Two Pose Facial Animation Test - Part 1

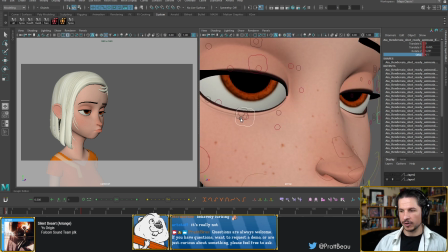(52:08)
And this is really great for making a character feel
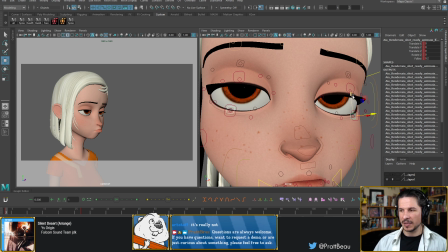(52:15)
tired, for one, but also just make those bottom lids just feel heavier. So
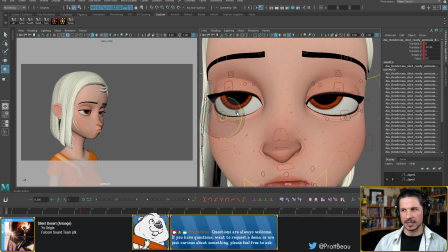(52:23)
it can be used mostly for tired, but it can also just be used to add that extra weight to the bottom lids, which brings our attention to the eyes a little bit more.
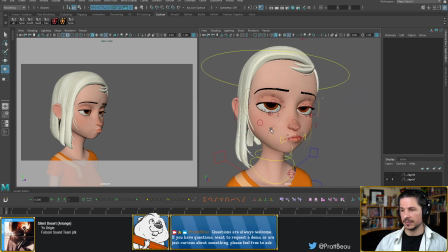(52:35)
So something like that. It's almost like adding wrinkles.
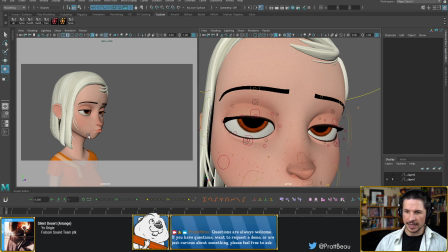(52:43)
So you can see I'm just pushing the line of the face a little bit. The mouth is going up there.
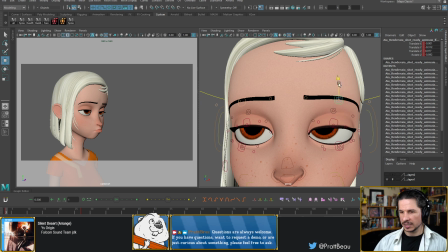(52:48)
The eyes are coming down here. I'm not trying to push this so far that the entire expression loses what we had before, but just enough that we get this slightly more dynamic range to it.
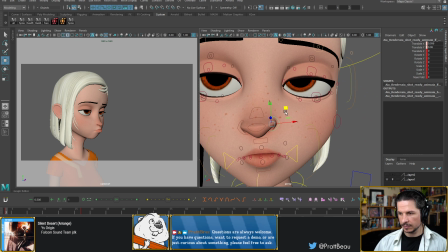(53:06)
Now the nostril here is going to be affected as well because she is pushing that side of her face up. And if I wanted to, I could even, I think it's here, add a little bit of nasofold, just a hint of it.
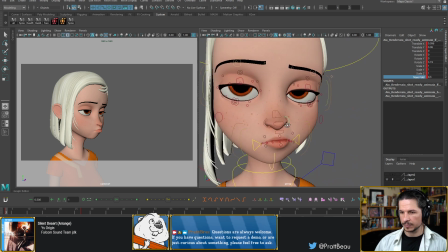(53:22)
Too much and it'll feel like a sneer. Okay.
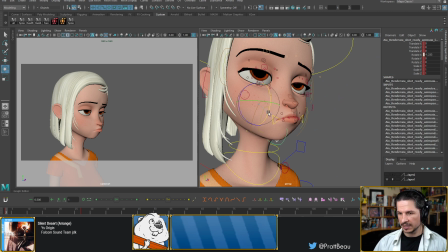(53:31)
Now I could even take the jaw and maybe move it up a little bit to add just a tiny bit of squash to the bottom of the face. Just a little bit. I could go really far with it, but then it kind of starts getting a little strange.
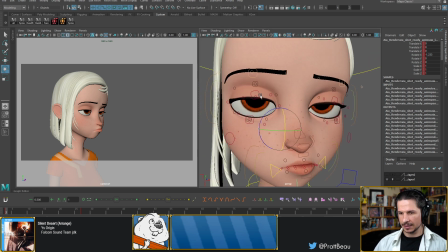(53:48)
All right. I think maybe push the line of this eye just a little bit more. And I kind of want to adjust this shape here.
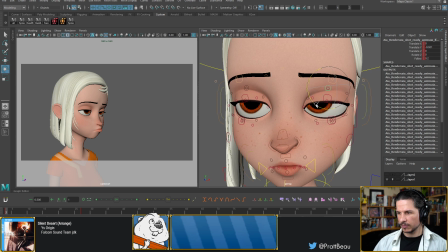(54:06)
I'm not a fan of what it's doing on the other side there.
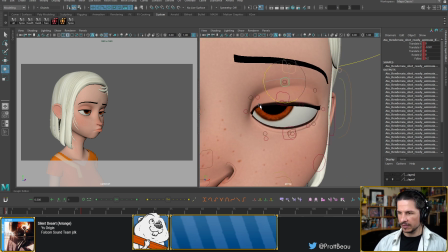(54:11)
And I think the reason is if you look at the line of the eye versus the line of the eyelid here, it's kind of got this offset to it, and I kind of want to round this out. The big reason being this line here is created by the
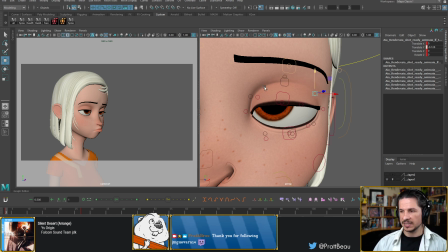(54:31)
skin wrapping around the orb of the eye. So if it's flat, it's going to give a kind of weird feeling at times.
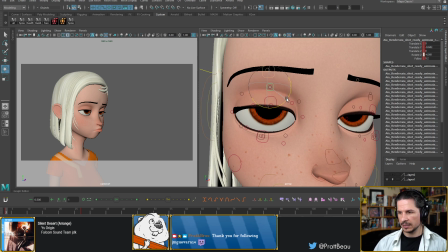(54:40)
So even here, I try to round that out a little bit more. So even if the eyelid itself is flat, we still feel the roundness of the eye.
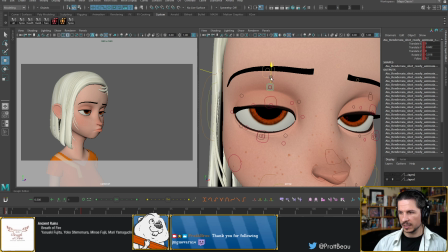(54:57)
A little bit more like that. It's not much, but with the face, oftentimes not much is just enough. And Guevara, thank you so much for the follow. So let's see.
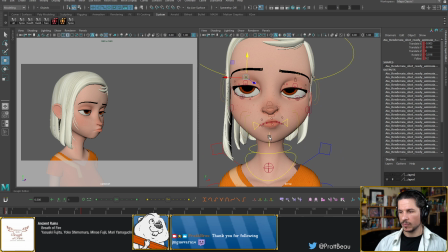(55:13)
We've pushed some things here. Now, I could even push the jaw rotations if I wanted to. Since the mouth is closed, we're not really going to see much, but it's always worth giving it a little bit of a nudge sometimes.
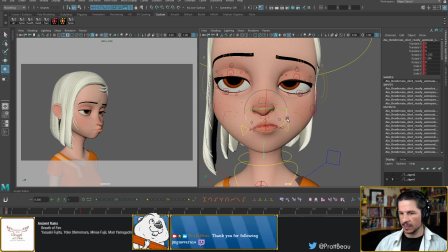(55:35)
Okay.
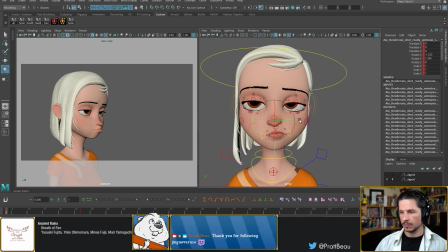Might pull the cheeks down just a little bit here, just so we can kind of get more of a relaxing in the face there.
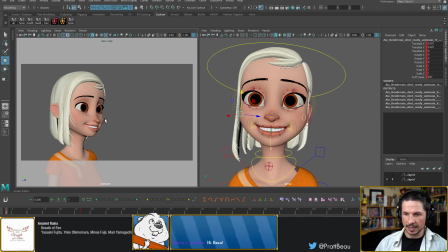(55:52)
And this is going to build a bigger contrast in the smile, where we suddenly see those cheeks kind of puff out a little bit. And Felicia, hello! Hope you're doing well. I saw your email.
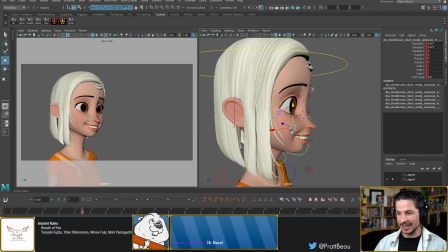(56:06)
I did respond if you didn't get it yet. Hopefully the IK solution will be helpful.
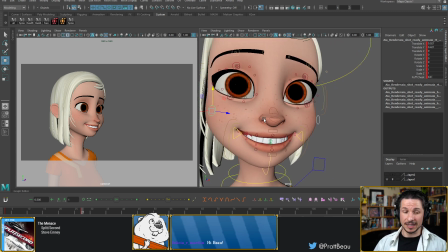(56:13)
And if not, definitely let me know.